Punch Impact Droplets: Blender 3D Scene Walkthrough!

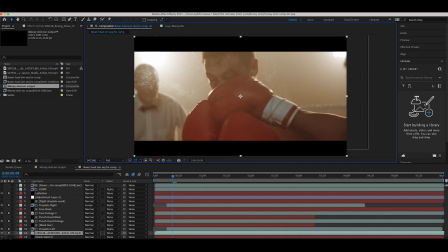8:09 So I'll just do a quick layer breakdown of the different elements that I've used here. So as you can see here, our first layer is our live action shot. Then I've overlaid this simulation on top of it and called this one Droplets Left because I've actually masked out different portions of our simulation here to kind of retime different portions of the simulation itself.
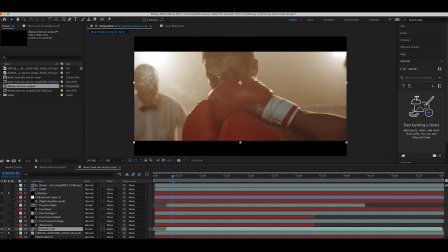8:28 So I've added this portion of droplets to the left of our character's face here as it gets hit. Then I've added a few different effects to these droplets.
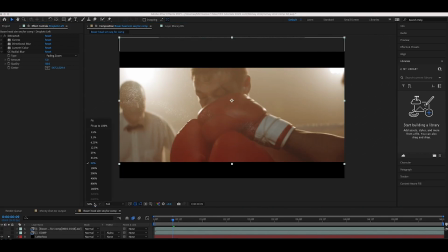8:35 So as you can see here, if I just disable them, you can see without any of our effects added, it looks a little bit uncanny here.
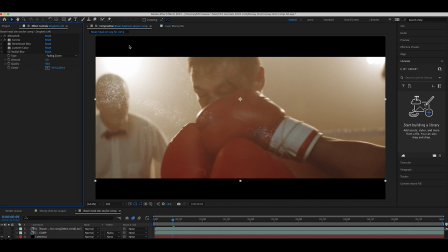8:41 So then I've added a little bit of curves to brighten up our simulation a bit. Then I've added some directional blur to match it to our scene a bit better. Then I've added some lumetri color to warm up our sweat droplets a bit. Then finally, I've added some radial blur that's kind of fading off as we get away from this point here.
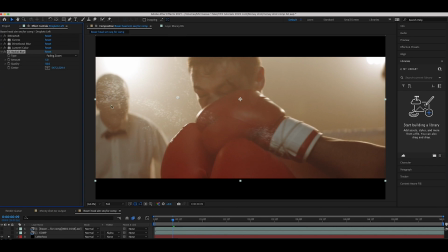8:58 I feel like the radial blur really helped sell, especially the edges here, where it's a little bit obvious that they're just 3D particles. So don't underestimate the power of compositing in certain cases like this. A lot of time the compositing is what brings it to the next level.
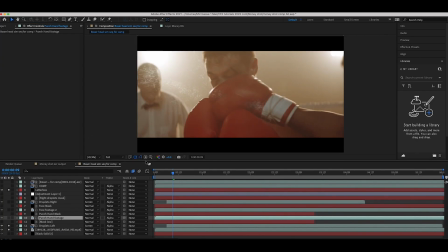9:12 So pretty simple basic color correction and some motion blur and pretty much the other layers on this composite are just masking layers. So I've masked out our foreground hand here right here and I've overlaid some more roto elements here and finally I've retimed some droplets coming off the right side of his face from our simulation.
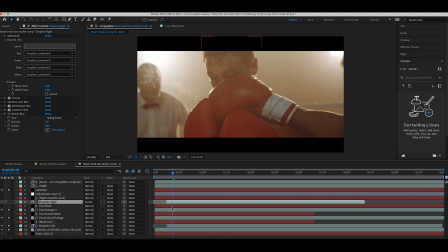9:31 So I've taken that same export of our droplet particles, and I've just retimed it so that they would be emitted right when that impact started. And on those droplets, I've done pretty much the same effects as on the left side here.
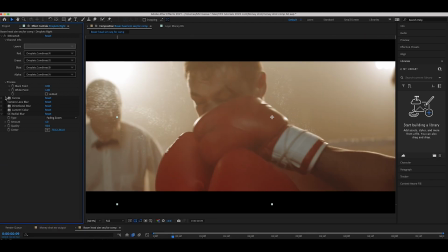9:43 So you can see if I take these off really quick, here the droplets without any effects added, then I've brightened them up a bit, add a little bit of camera lens blur, directional blur, lumetri color to add a little bit of warmth since our footage is warm, and then finally some radial blur to give it that final touch.
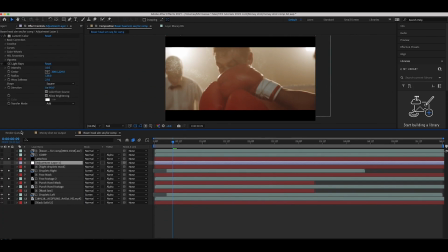9:58 And yeah, I think that's pretty much it. I added a little adjustment layer with some color correction and added a little letterbox at the end there.
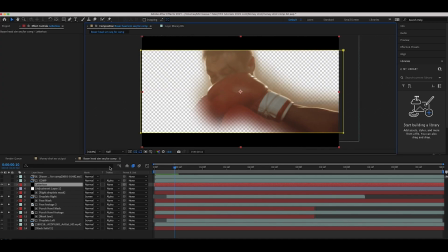10:05 But you can see that other than those droplet layers,
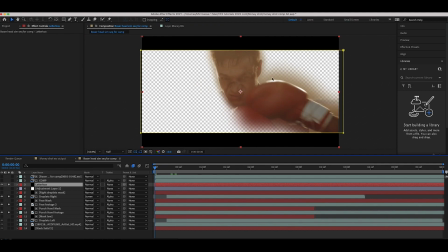10:08 we've just done some very basic roto work on the actual live action footage and overlaid that on our footage as well to help blend it into the scene a bit better.
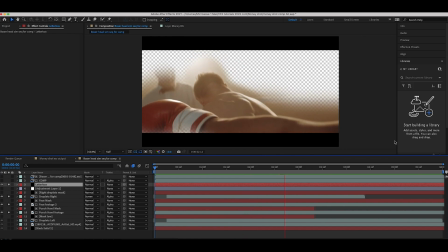10:16 Sort of feathering different things as well, just fading different things in and out. And yeah, that was our final composite.
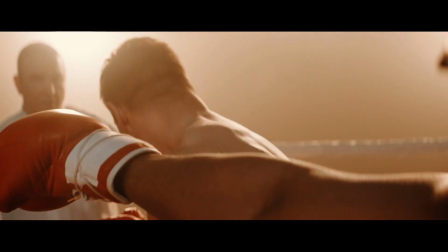10:22 For the first time creating an effect like this inside a blender, I was pretty happy with the result. I do think that the timing was the biggest issue with this one.
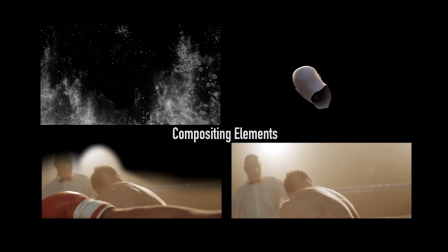10:28 If I brought the simulation down to about a quarter of the speed rather than just half speed, I do think it would have matched our slow motion footage a bit better.
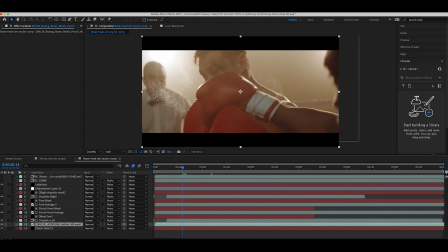10:36 So next time I do a simulation like this, I'm going to try to dial those settings in a bit more, but still pretty happy with this result.
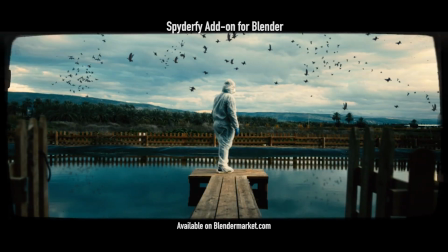10:41 Anyways guys, that is it for this video. I hope it was helpful. As always, we hope to leave a comment if you have any questions or suggestions in the comment section below.
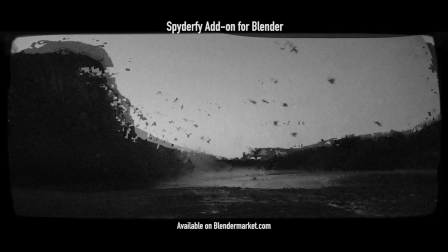10:47 Let us know what you'd like to learn next on the channel, and I'll see you next time.